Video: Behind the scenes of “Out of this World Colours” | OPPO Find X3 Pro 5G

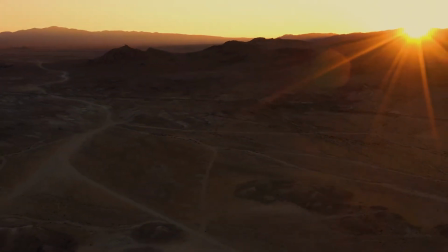I've been working as a professional photographer for nearly 20 years and the truth is, the excitement of being a photographer has never worn off.
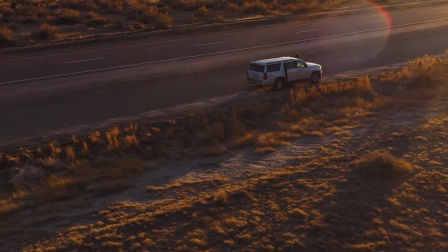The most adventurous part of any shoot can generally be just simply getting on location.
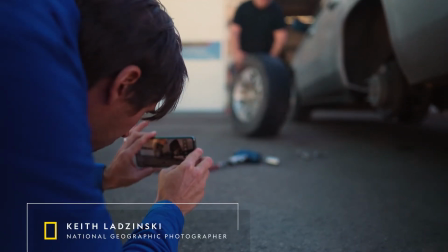The rental car has two leaky tires.
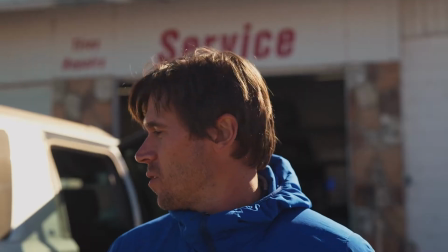So finally we stopped at a service station and the rear tire had 16 tiny holes in it.
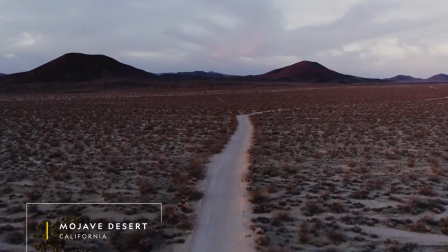These are just production hiccups. No stress yet.
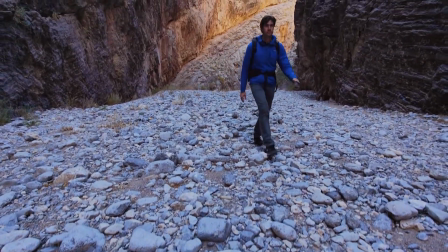I can tell that it's starting when that warm feeling of excitement and creative adrenaline kicks in.
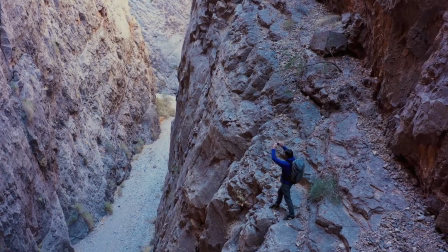It's also when your eyes really open up and you start to see things with intent.
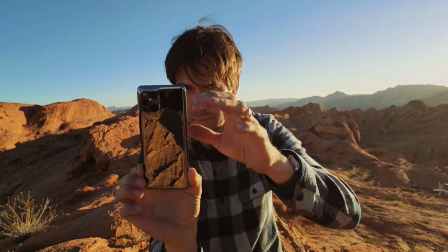On this particular shoot I wanted to push this camera as far as I could and
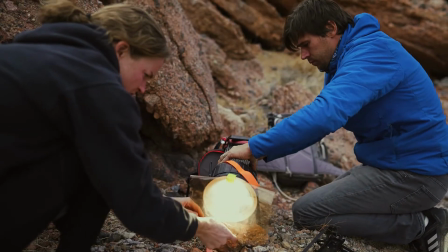the best way to do this was to approach the imagery with the intent that this camera would deliver at a high level.
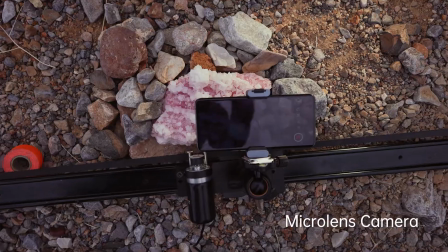With this ideology in mind,
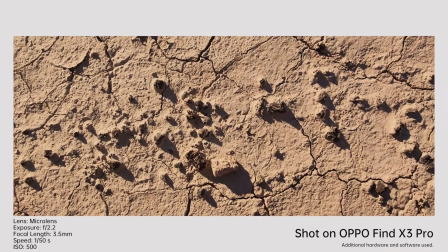I wanted to really utilize a professional workflow by doing things like using motion sliders and parallaxing through small passageways,
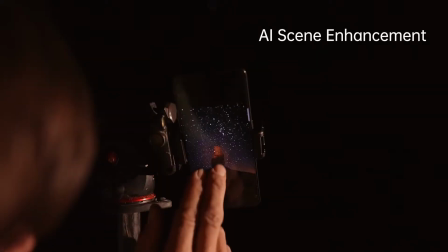using it on a tripod for long exposures for night photography,
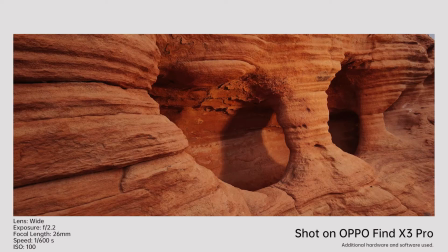bringing in supplemental lighting to create depth and texture, even mounting it to a drone for aerials.
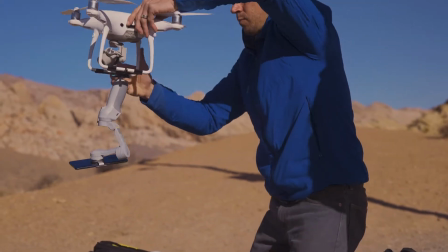This is the first time I've actually tried this.
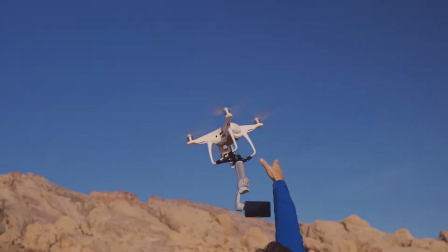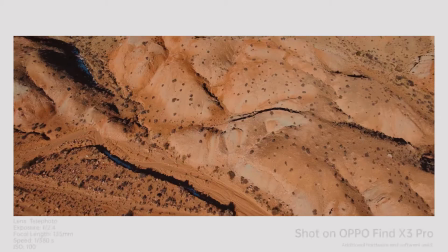Nothing like problem solving in the field.
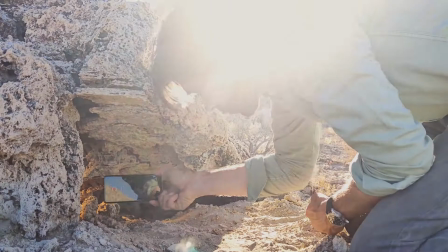I wanted to use the camera's compact size to my advantage, squeezing it into environments that would otherwise be pretty difficult or impossible to capture.
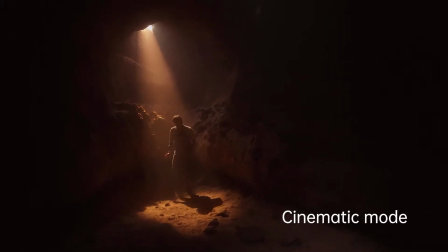The end goal was for the imagery to reflect the mood and mystery of this unique location
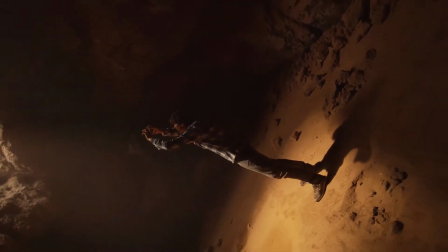and create something otherworldly or at the very least mysterious.
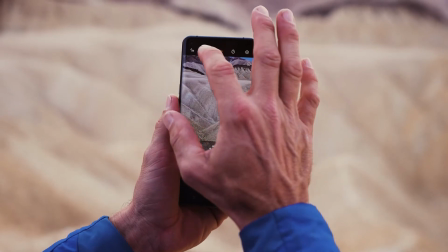These are vivid places and being able to capture them in 10-bit, it really opens a more genuine feeling of the reality in the imagery.
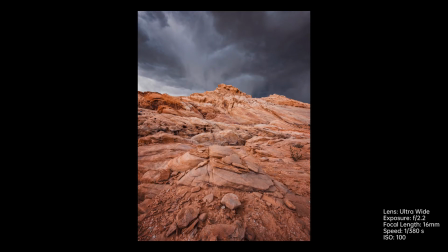We're talking over 1 billion colors of information. That means something. So I've set up this rail time-lapse right here.
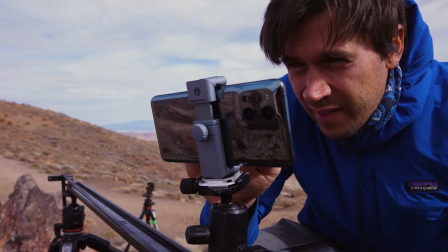Little parallax across the foreground and as the clouds move by the pockets of Sun move with them.
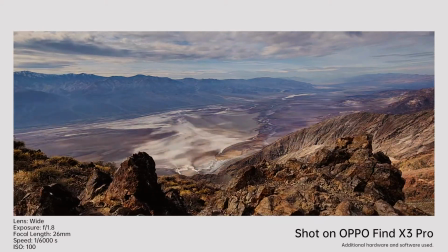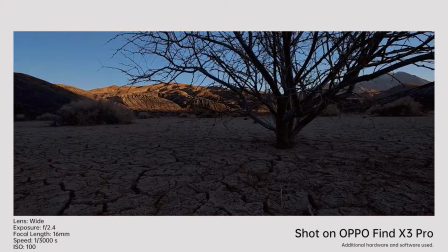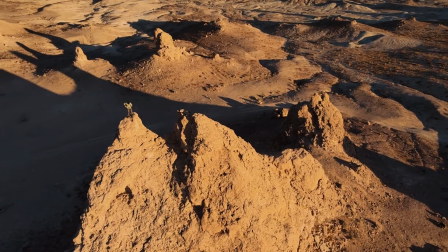Being a photographer is deeply personal to me. It's a place where I find mental isolation and things quiet down and I can focus.
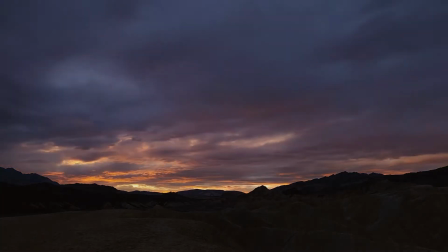it's also a polarizing place when the light of the moment is going off all that relaxation sort of melts away
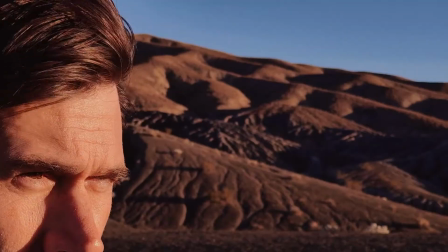and I start to feel that heightened sensation that the moment is now anytime
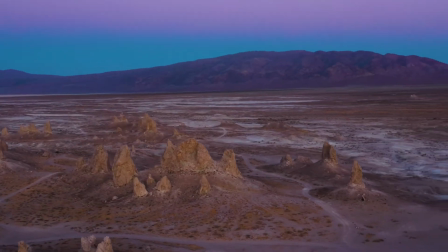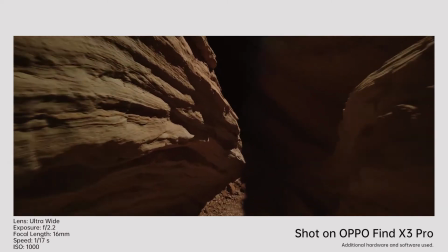I get to use a new piece of equipment that opens up potential and new creative possibilities that's always exciting to me working
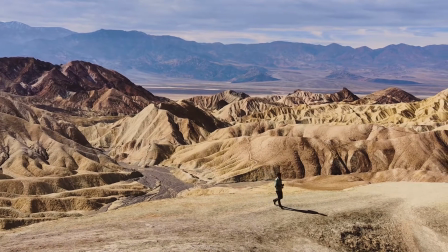in the Mojave is a place that's really close to my heart I've spent years upon years of my life exploring this desert.
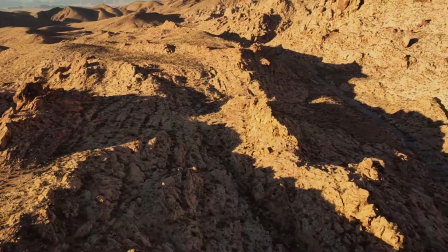When you see the Mojave from an aerial perspective, you can really feel how expansive this place truly is.
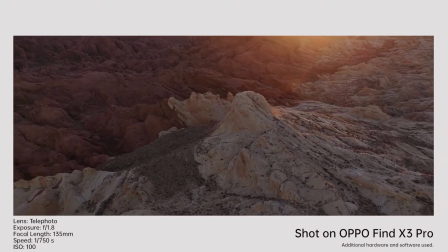It extends for as far as the eye can see in pretty much every direction.
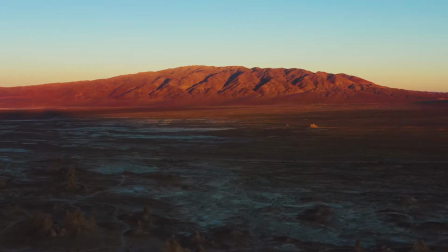The sheer isolation and raw beauty here evokes a feeling like you're on another planet.
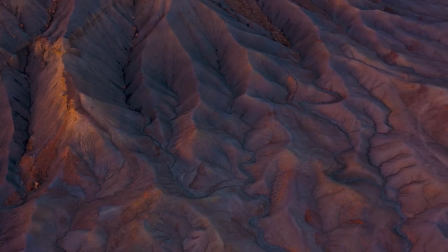It's what keeps drawing me back year after year.